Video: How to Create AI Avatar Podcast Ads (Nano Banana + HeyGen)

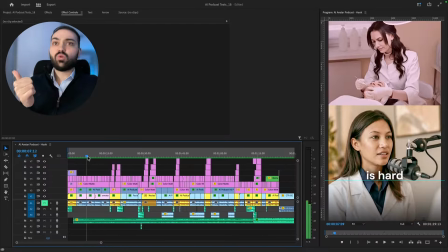12:01 They think that making money is hard, that you need to overwork yourself, that you need to offer discounts,
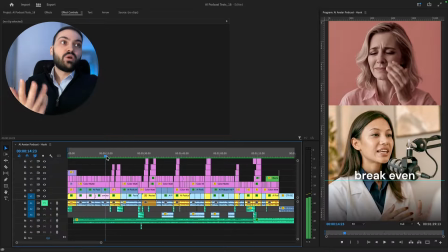12:06 pay for the expensive machines, and all of that to barely break even at the end of each month.
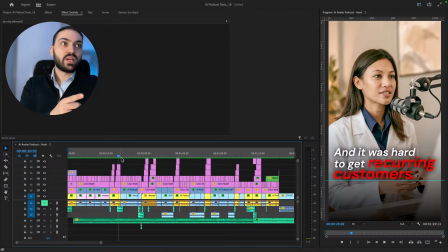12:12 I couldn't deliver real results, and it was hard to get recurring customers.
More and more pain points. And as you can see, I'm switching up camera angles and adding these animations to just grab more attention to make the ad more engaging to our customer.
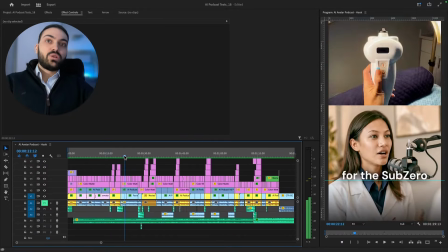12:28 I saw an ad for the Sub-Zero, so here we're introducing the solution,
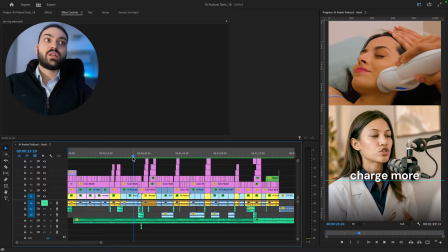12:32 a cryotherapy device that was supposed to help me, and I'm using a lot of these supposed to.
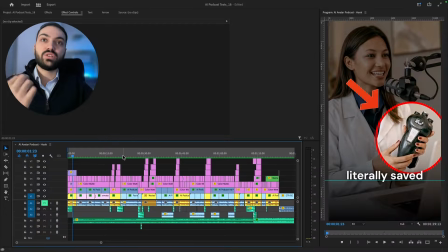12:38 Actually, this device literally, as you can see, I'm trying to keep it real and raw.
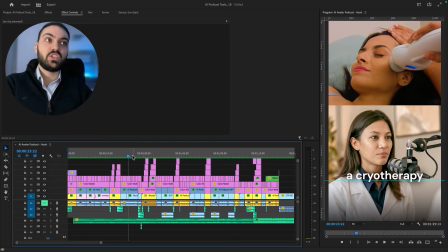12:45 We don't want to have that feeling of an ad. We want to keep it UGC, like it was actually shot during a podcast. So the device that was supposed to. She doesn't say, this device will get you this.
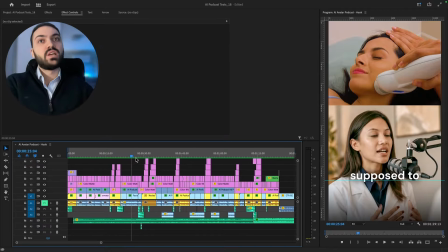12:59 This device was supposed to. They told me that it was supposed to get me this. So that's something to think about.
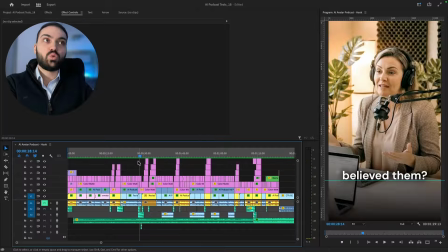13:07 And then here we wanted to have that twist where the host is like, and you actually believe them? Like, we see that on the internet a lot. Like, a lot of people trying to scam you, a lot of people trying to sell you the course and everything. And then we wanted to have that because I know that lots of viewers will resonate with her,
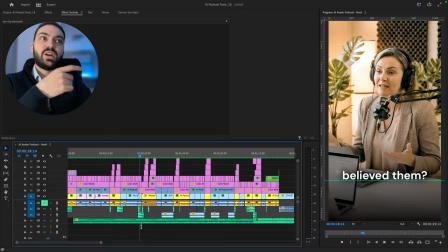13:27 with the podcast host, and they will say, yeah, I actually want to hear where the conversation will go.
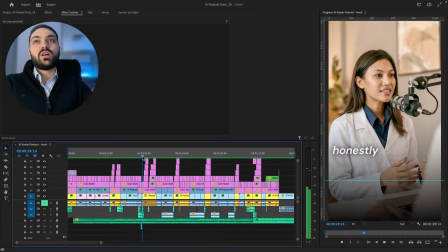13:33 And then we're going to solve that objections.
Honestly, it sounded too good to be true, but I didn't have anything to lose because they are offering a free demo call.
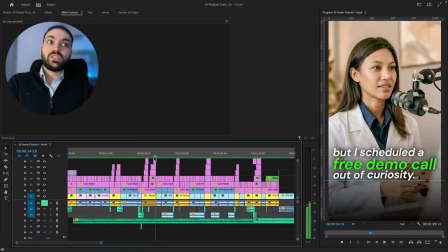13:46 So I schedule it out of curiosity.
They show me this and that.
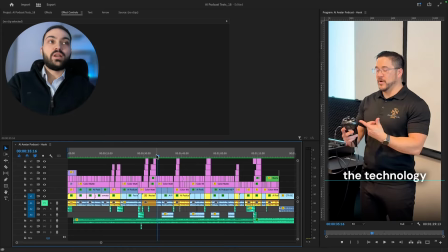13:50 And now we're using user-generated content from the company, of our experts, of the device being used,
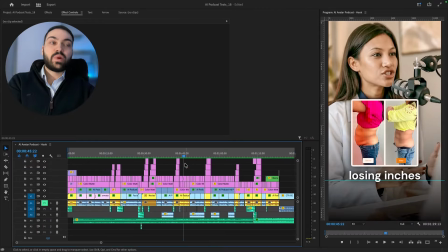14:01 of some of the results that they can expect because we need to increase the trust and social proof here.
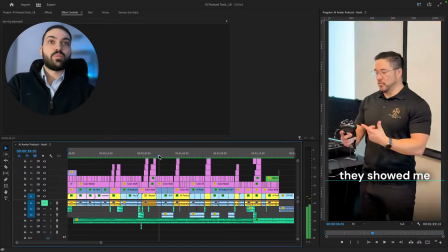14:09 Treatments, we're presenting some of the benefits.
So treatments last 5 to 10 minutes.
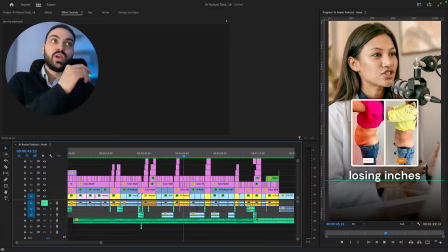14:14 And people are actually losing interest, and we want to use this B-roll and images to emphasize that.
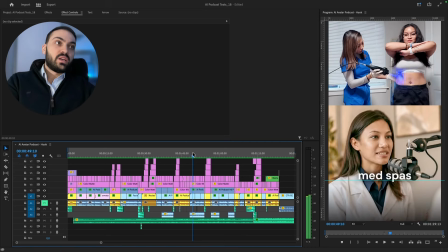14:21 They showed me how other med spas are adding $5,000 to $10,000 per month,
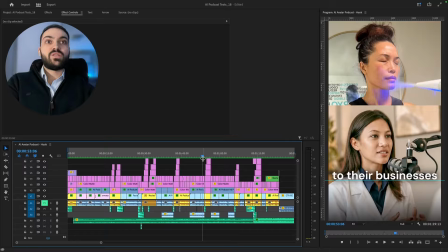14:26 so that's our value proposition, that they can add $5,000 to $10,000 per month with this modality to their business.
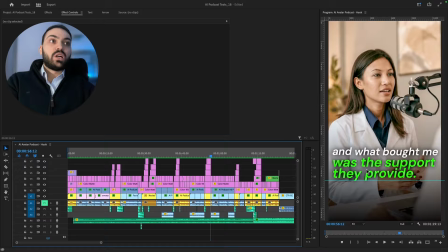14:33 And what bought me was the support they provide.
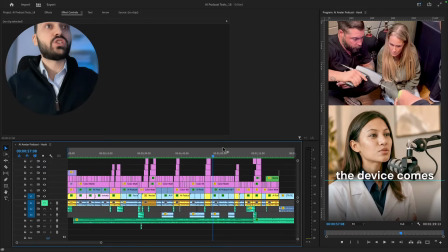14:35 So we're here mentioning more and more features and benefits for our customer audience.
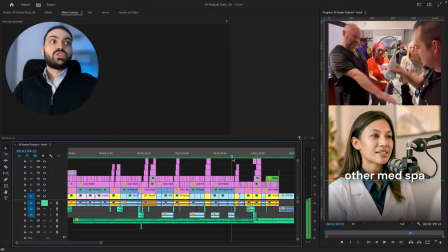14:42 The device comes with this and that, marketing, coaching, community, and we wanted to emphasize all of that through B-roll.
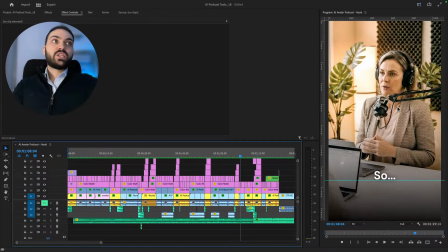14:50 And then we have the question, now the host isn't as defensive.
Now she's asking, so was it actually worth it?
I guess it was worth it for you.
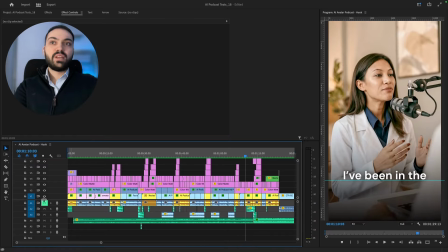15:02 And then we wanted to make this more dramatic and to switch the music and to switch the vibe.
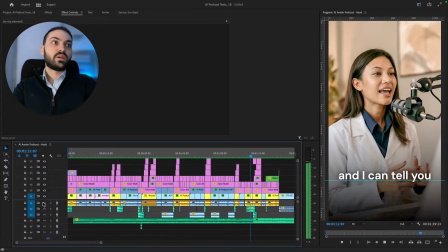15:10 So let's play this for a few seconds.
I've been in the business for 10 years, and I can tell you it was the best decision I've made in a long time.
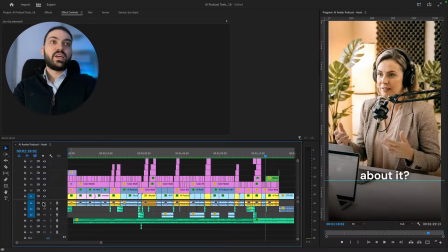15:18 And where can we learn more about it?
And now she's interesting to learn more about it.
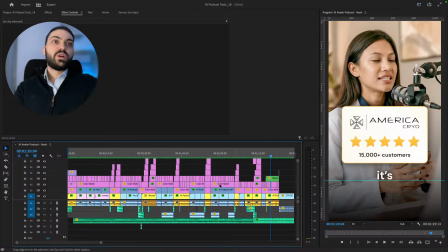15:23 And then we're going to use some more social proof
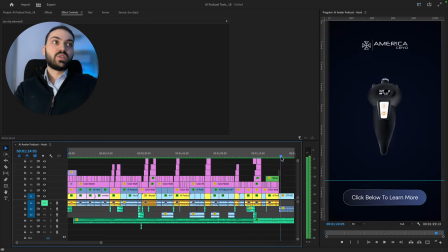15:27 with Google's reviews, 15,000 customers, and then we have the call to action animation.
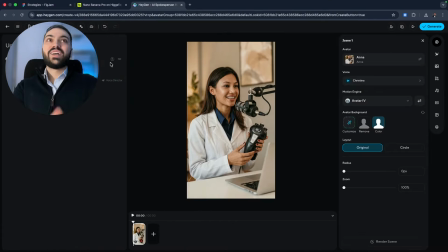15:34 So that's basically the editing. So I just realized that I skipped the production part of the HeyGen avatar,
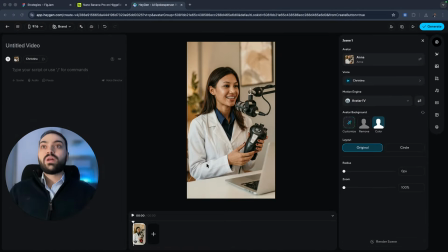15:40 but it was good to understand where we went with copywriting and why did we edit it in a certain way. So how are you going to generate those videos? You're going to type your copywriting here. So let's try to develop a hook here. I'm not going to produce the full ad, but let's create a hook.
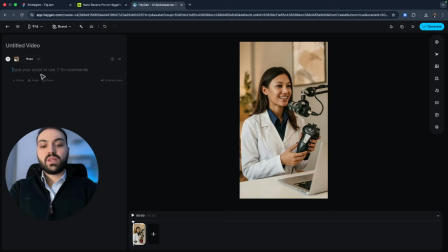15:58 So let's write our script here. This device literally changed or saved my med spa business.